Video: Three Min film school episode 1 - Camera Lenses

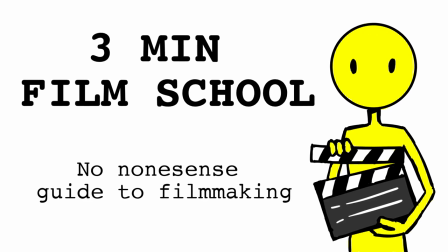0s
Hello, this is 3-Minute Film School, your no-nonsense guide to the world of filmmaking.
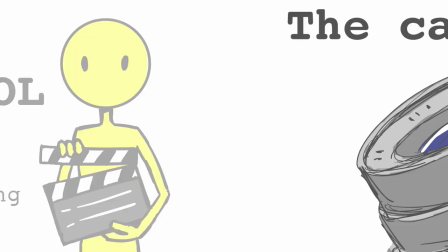5s
All in three minutes or less. This video's topic is the camera lens.
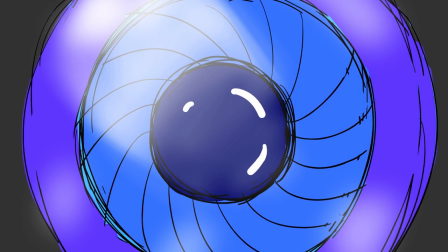10s
The camera lens has a critical impact on what you see on screen. This is why it's the first thing you need a basic understanding of.
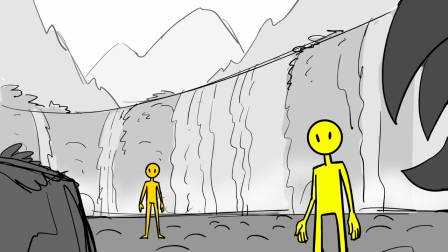17s
Wide-angle lens. The wide-angle lens is best used for wide shots because it shows a lot of detail in the frame. The wide-angle lens can show depth very clearly. Objects in the foreground appear bigger than objects in the background.
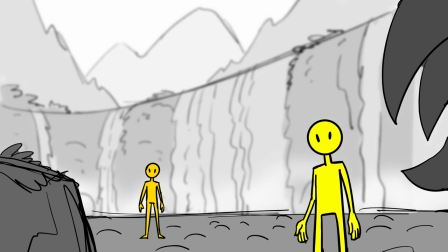28s
A lot of the image can be in focus, although it is possible to blur the background or foreground and swap focus, also called rack focus.
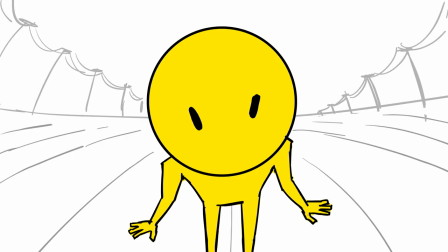37s
If used for close-ups, a wide-angle lens can create distortions in the subject if it is close to the camera.
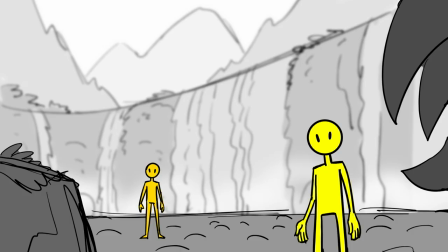44s
Narrow-angle lens, also called telephoto lens. The narrow-angle lens magnifies a small portion of the view in front of the camera.
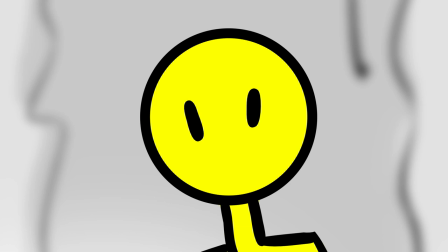52s
This lens is best used for close-ups because it shows less detail in the frame and there's less lens distortion Now lenses can also be used for
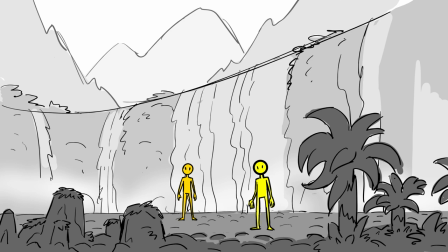61s
wide shots But the image will look taken from far away rather than from nearby all objects will appear similar in size Meaning there will be less
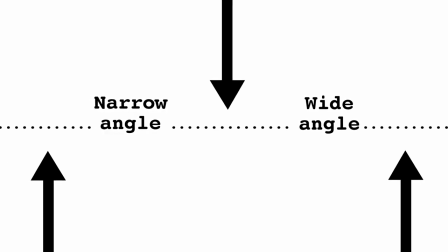69s
depth lenses between wide and narrow and the extremes There are many types of lenses used in
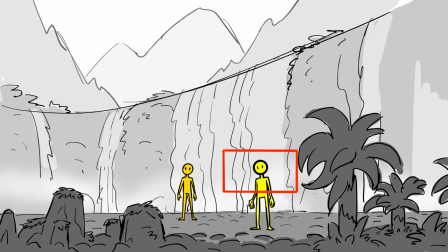76s
between the extremes of wide and narrow The human eye sees the world in a way that's closer to a mild narrow angle lens.
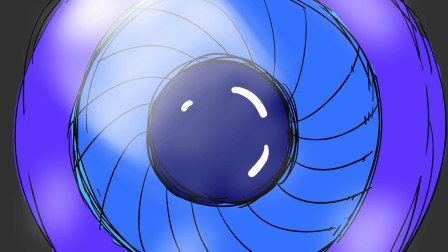83s
In the far extremes You have lenses that create images very different to how the human
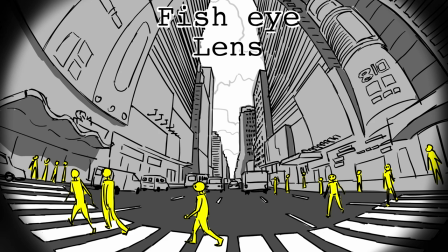88s
eye sees like the fisheye lens Which is basically an ultra wide and
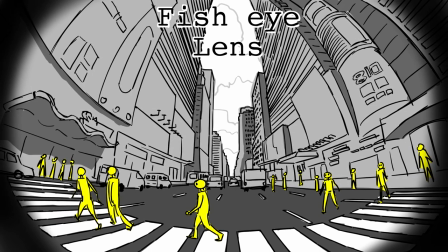93s
curved lens that warps perspective or macro lenses that are used in microscopes
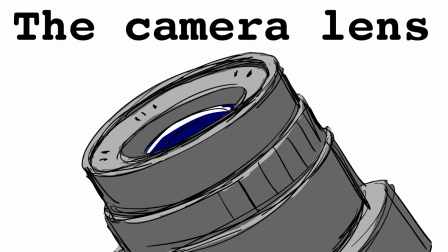98s
or telescopes These are the bare essentials about the camera lens physical camera
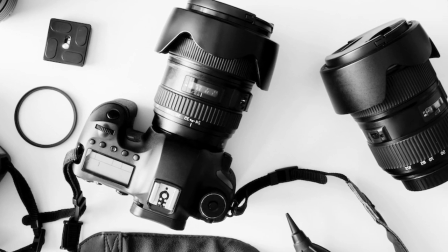103s
lenses and how to use cameras is a profession in itself It takes a long time to master.
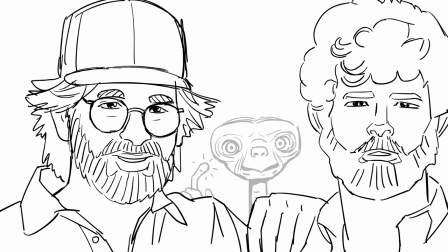108s
If you're an aspiring filmmaker, I recommend learning the basics and adding more information according to the needs of your specific product.